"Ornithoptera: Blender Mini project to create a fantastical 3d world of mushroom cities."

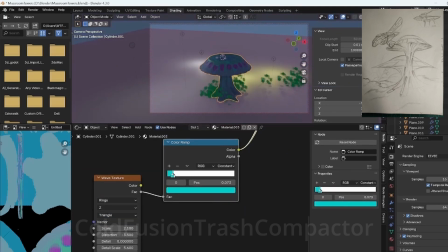[4:06]
And that's really where I ended up heading or following that mindset as a compass needle when I was doing this.
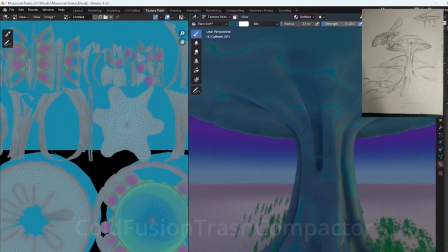[4:19]
And this is all this texturing, actually not all of it, because you see I threw a little bit of noise on there to create a vein like look to it,
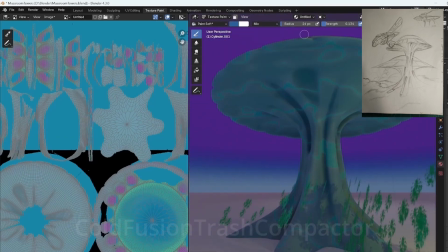[4:28]
but all this texturing was done in texture paint right within Blender.
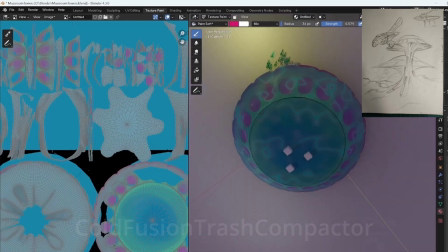[4:36]
I'm relying more and more on that as I get the hang of it.
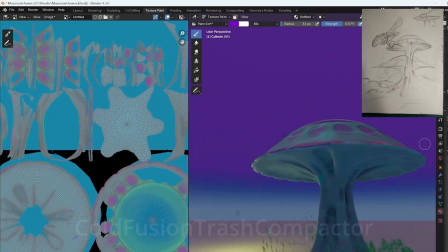[4:42]
It works so good.
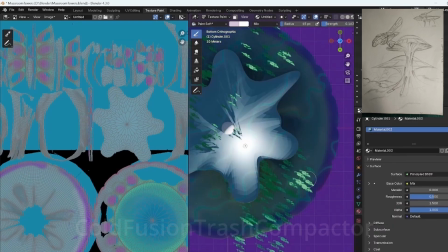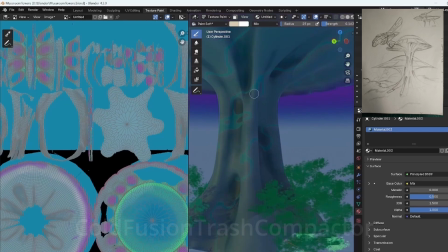[4:52]
Just some subtle outlines and hints on our mushroom city structure, trunk,
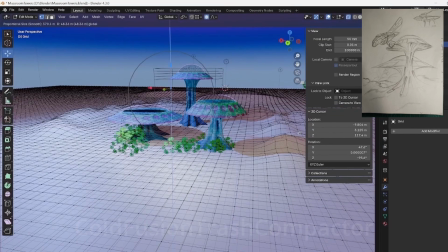[4:59]
thingamabob, right? And all I did was scale those to different size, and it really gives you a great effect.
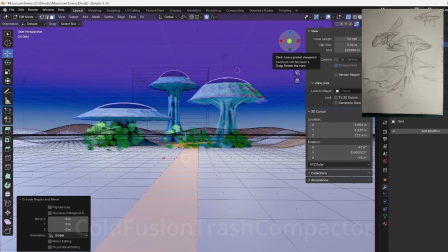[5:05]
I'm very pleased with the way that turned out. And those bushes are going to multiply significantly.
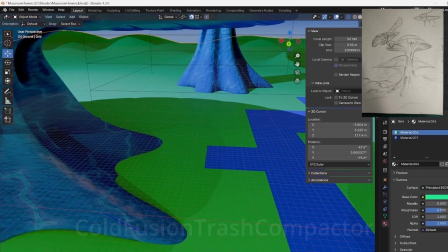[5:10]
It's just kind of getting us ready for what's to come. And we're going to get rid of this Minecraft river and make it a little more natural looking.
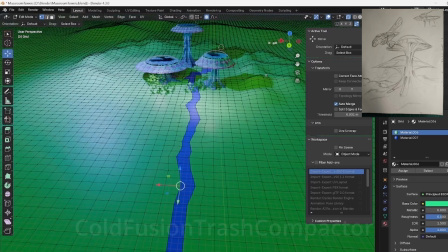[5:20]
And that's just going to be a placeholder for what we're going to do next. And then that landscape texture got a little complicated,
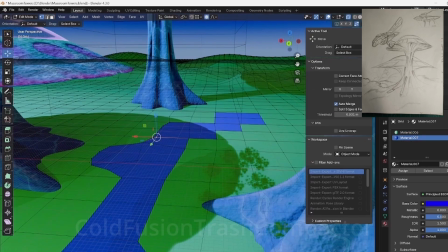[5:28]
and I don't know if that was responsible. I should have maybe baked it, but I just kept going with what it was.
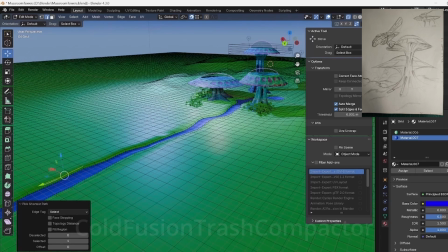[5:34]
I didn't want to risk losing what I had with a bake.
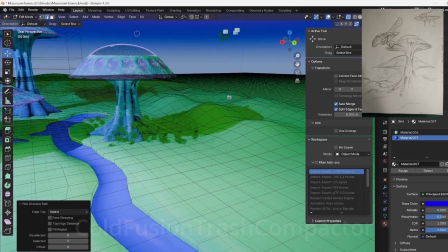[5:42]
Although you're never really at risk of losing anything if you're smart enough to save chronically or set up your autosaves.
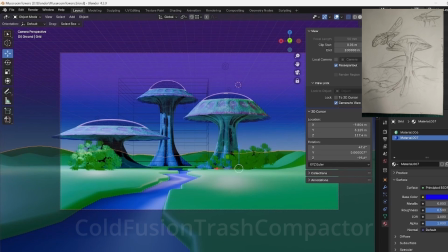[5:50]
Alright, there we go. We have a river, and our dreamlike landscape is on the way.
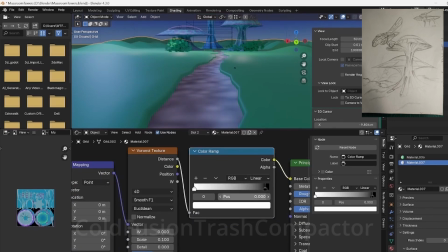[6:00]
I didn't want it static. I figured and this is where I really started to get carried away with the animation.
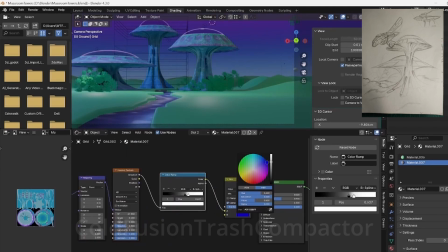[6:06]
I shouldn't even done an animation. I ended up letting it run for 2 days to just create this simple little thing.
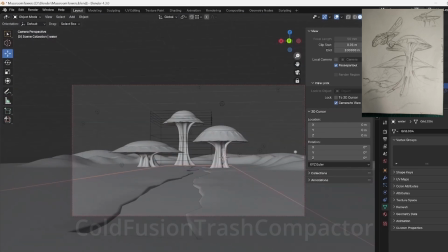[6:13]
You'll see when it's all said and done with that reflection. The bump map on the reflection using cycles is what really chugged it out.
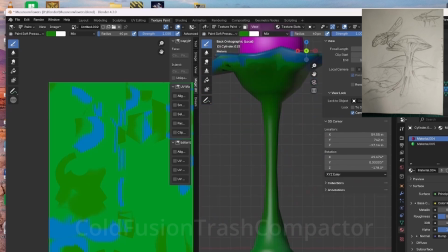[6:23]
And then here is some extra
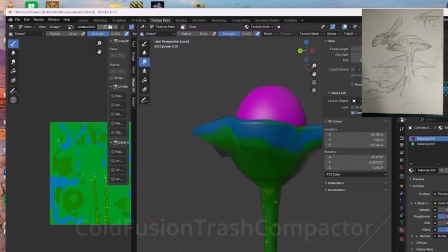[6:27]
foliage or alien creature plants we'll throw in there just for good measure to have some variety of scatter on there. It'll only add to that dreamlike vision that I'm shooting for.
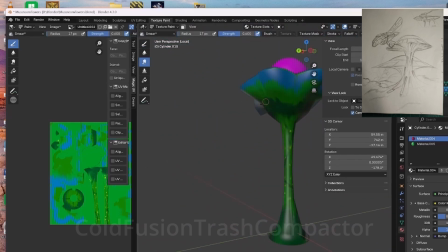[6:43]
Real quick, the detail doesn't need to be perfect because there's going to be a scatter of these things all over the place, and they'll be probably far enough away where you won't notice it.
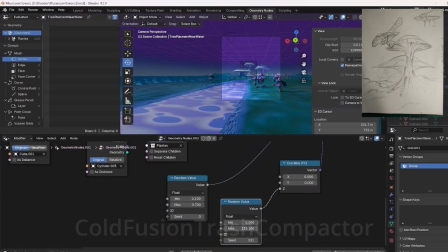[6:53]
And there we go. See, I like the way that looks right there, even without the render.
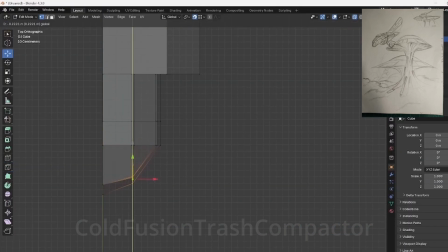[6:58]
It has a very painterly feel to it. It doesn't look 3D at all within the viewport renderer.
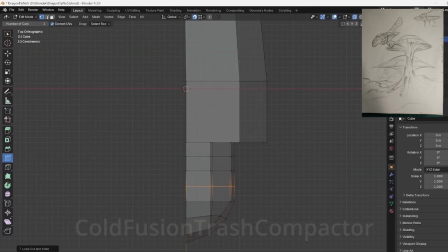[7:07]
And we're going to start working on the craft, the vessel here. And I think the hardest part with this whole thing was just coming up with that texture.
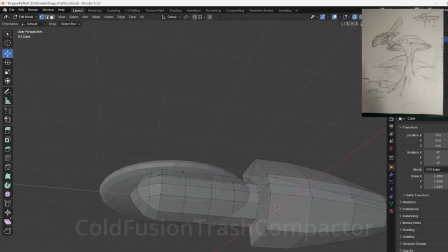[7:14]
I wanted a shiny steel texture,
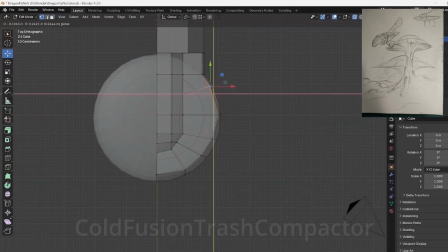[7:18]
or not like necessarily chrome, but a polished steel, or freshly new looking steel,
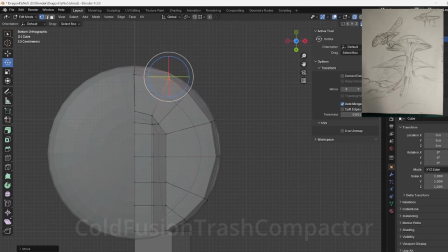[7:27]
with some areas where it wasn't completely reflective, and it turned out fantastic.
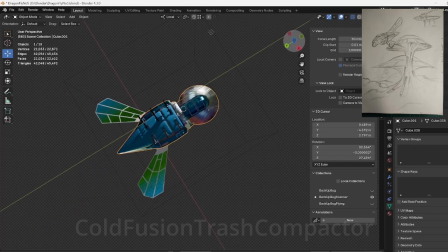[7:32]
I was really pleased with that, honestly. After struggling with what are those material nodes for a while,
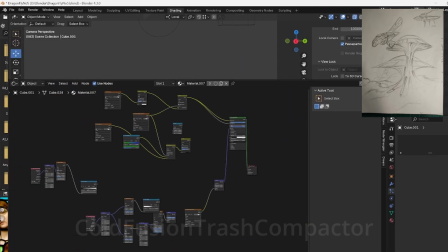[7:41]
and I was trying different reflection patterns on there, and that's why I had that stained glass window to give it a more colorful pop. And I ended up with a butterfly
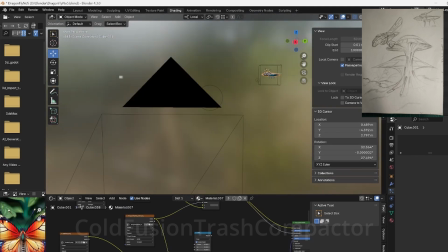[7:52]
and threw that on there as the image texture for the color, and it gave it that great almost insect looking pattern.
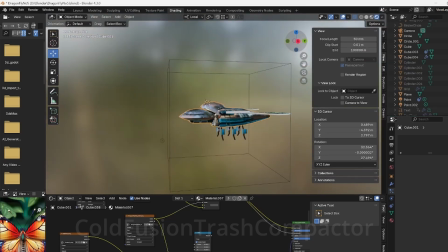[8:01]
I mean, I guess the butterfly is technically an insect, right? But there you go.
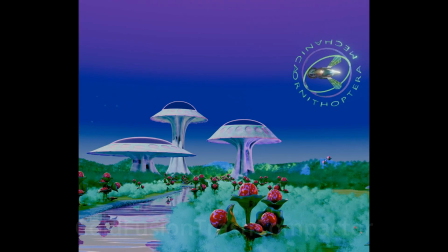[8:05]
So this is our final render. Let's see what we got.